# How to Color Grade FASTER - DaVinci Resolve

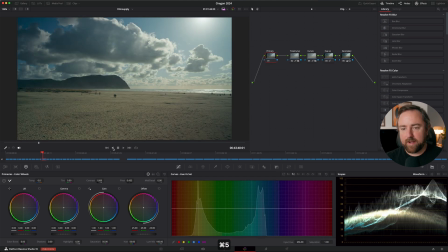Let's just apply five to every single clip.
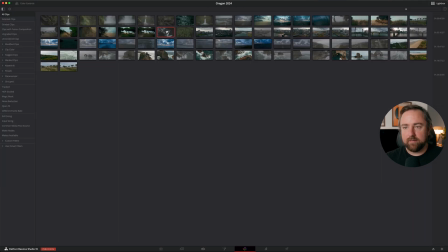I'm going to go to my light box and this way I can just select all of my clips and I can hit command five and it'll apply memory five to every single clip, which is great.
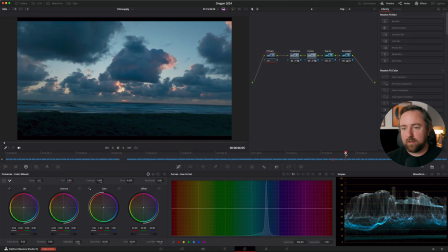Now I have a node tree on every single clip and now
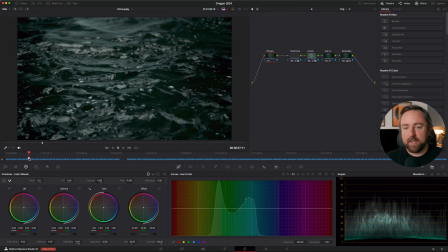everything has a look and the only thing left for me to do is
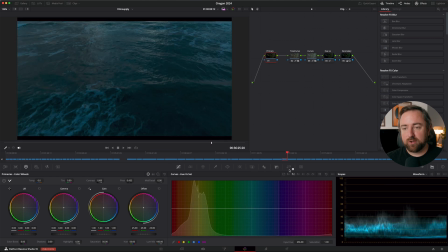to go through and color correct all of the footage.
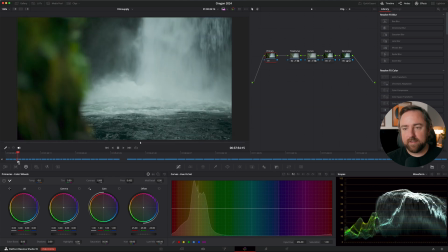So one great thing I can do here is I can go scene by scene. So like this scene overall, I shot it pretty consistently.
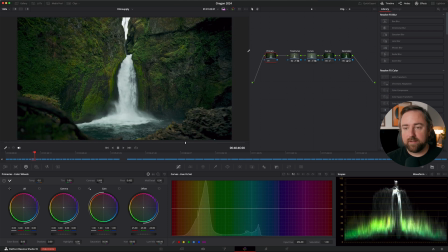And I think this scene overall is a little bit too contrasty. So what I can do is just go to my primary. I can decrease the contrast and I'm gonna bring my gain down a little bit to get those highlights back in check.
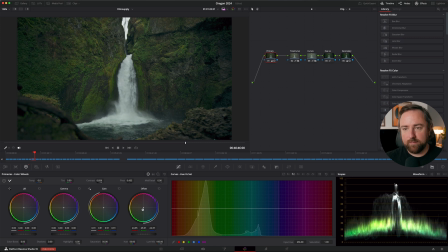And then I might just warm it up a tiny bit to kind of bring out that contrast. And then I might decrease the saturation just to make it a little bit less crazy.
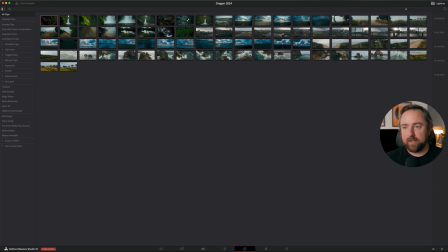I can go back to my light box and I'm gonna select all of the clips that are in that scene. And then I'll right click on this one and hit apply grade. And that's gonna ask me if I wanna replace the grades of all of the clips I've selected. I'll hit replace. And now I can go back through and check out these grades.
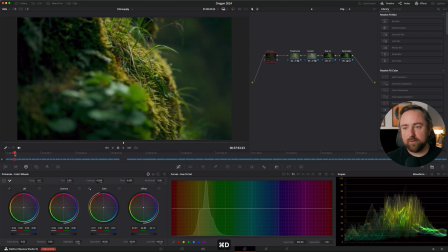And I can make sure that they look the way that I want them to look. So this is before our correction and this is after. Before and after, before, after. Now I'm basically going to go do that process through the rest of the footage. So I'm going to go basically scene by scene, make some primary adjustments, broad brush strokes, and apply it to all those clips in that scene, and then go through clip by clip and make specific adjustments based on the clip. This workflow is perfect for if you're doing dailies. You can also use this workflow on a master timeline workflow in Resolve. You can set up Resolve to have a timeline, which is the master timeline that contains every single clip included in the project. And then every timeline after that that you build will reference those clips in the master timeline. So it's an incredible way to save you a bunch of time if you're working on a project using the same clips over and over. So I'm going to go through and grade the rest of these clips, and then I will show you when I'm done kind of how it all looks.
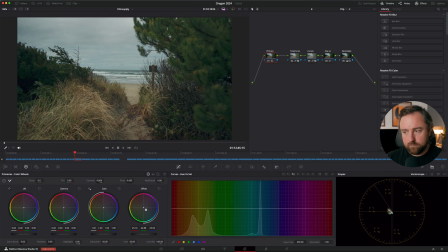Okay, great. So I've gone through the rest of the footage, and I'll just point out some things that I noted as I was going through the process.
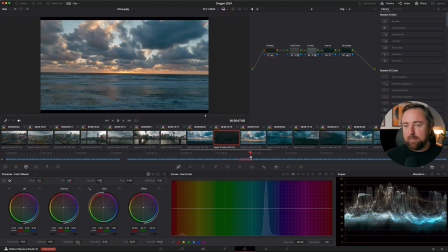These shots with the clouds, my main goal was to create some nice color contrast. So I'm going to my vector scope here, and I paid attention to this area, and I just wanted to kind of straddle the middle quadrants a little bit more.
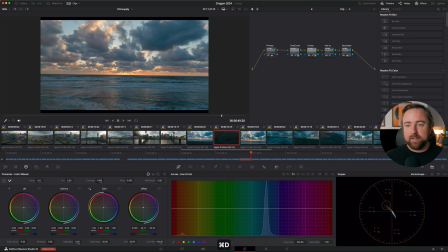So I increased the color temperature, which you can see here, just brings out the warmth in the sky.
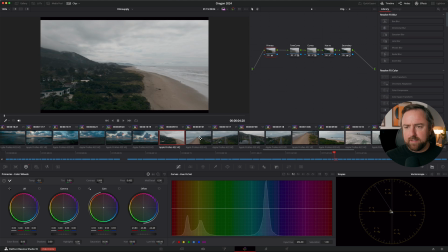Another thing that I did was in this scene, I just wanted to make sure that these clouds were pretty neutral. So I made sure that this mass of color data was just right in the middle of the vector scope. This means that it's neutral and that it's not pushing one direction.
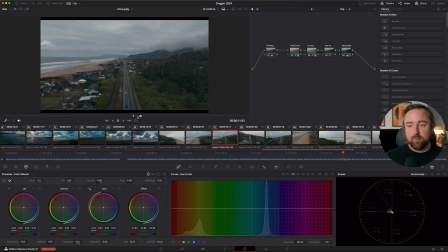And I just kind of let the rest of the landscape sit where it did with the neutral looking clouds.
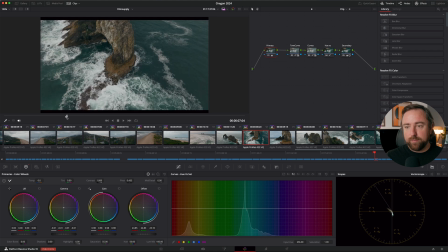And then in this scene, I kind of changed the look a little bit. I felt like it was pushing the water a little bit too teal.
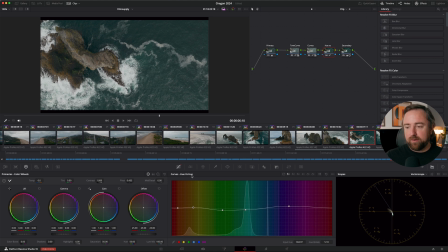So I went to my hue versus curves, and I went to my hue versus hue, and I just dialed in the point where the water is, and I just brought it down so that it kind of reflected the deep blue of the ocean. So from here, I'm basically going to export all these shots as individual clips. And for film supply, they require log and graded versions of all the clips.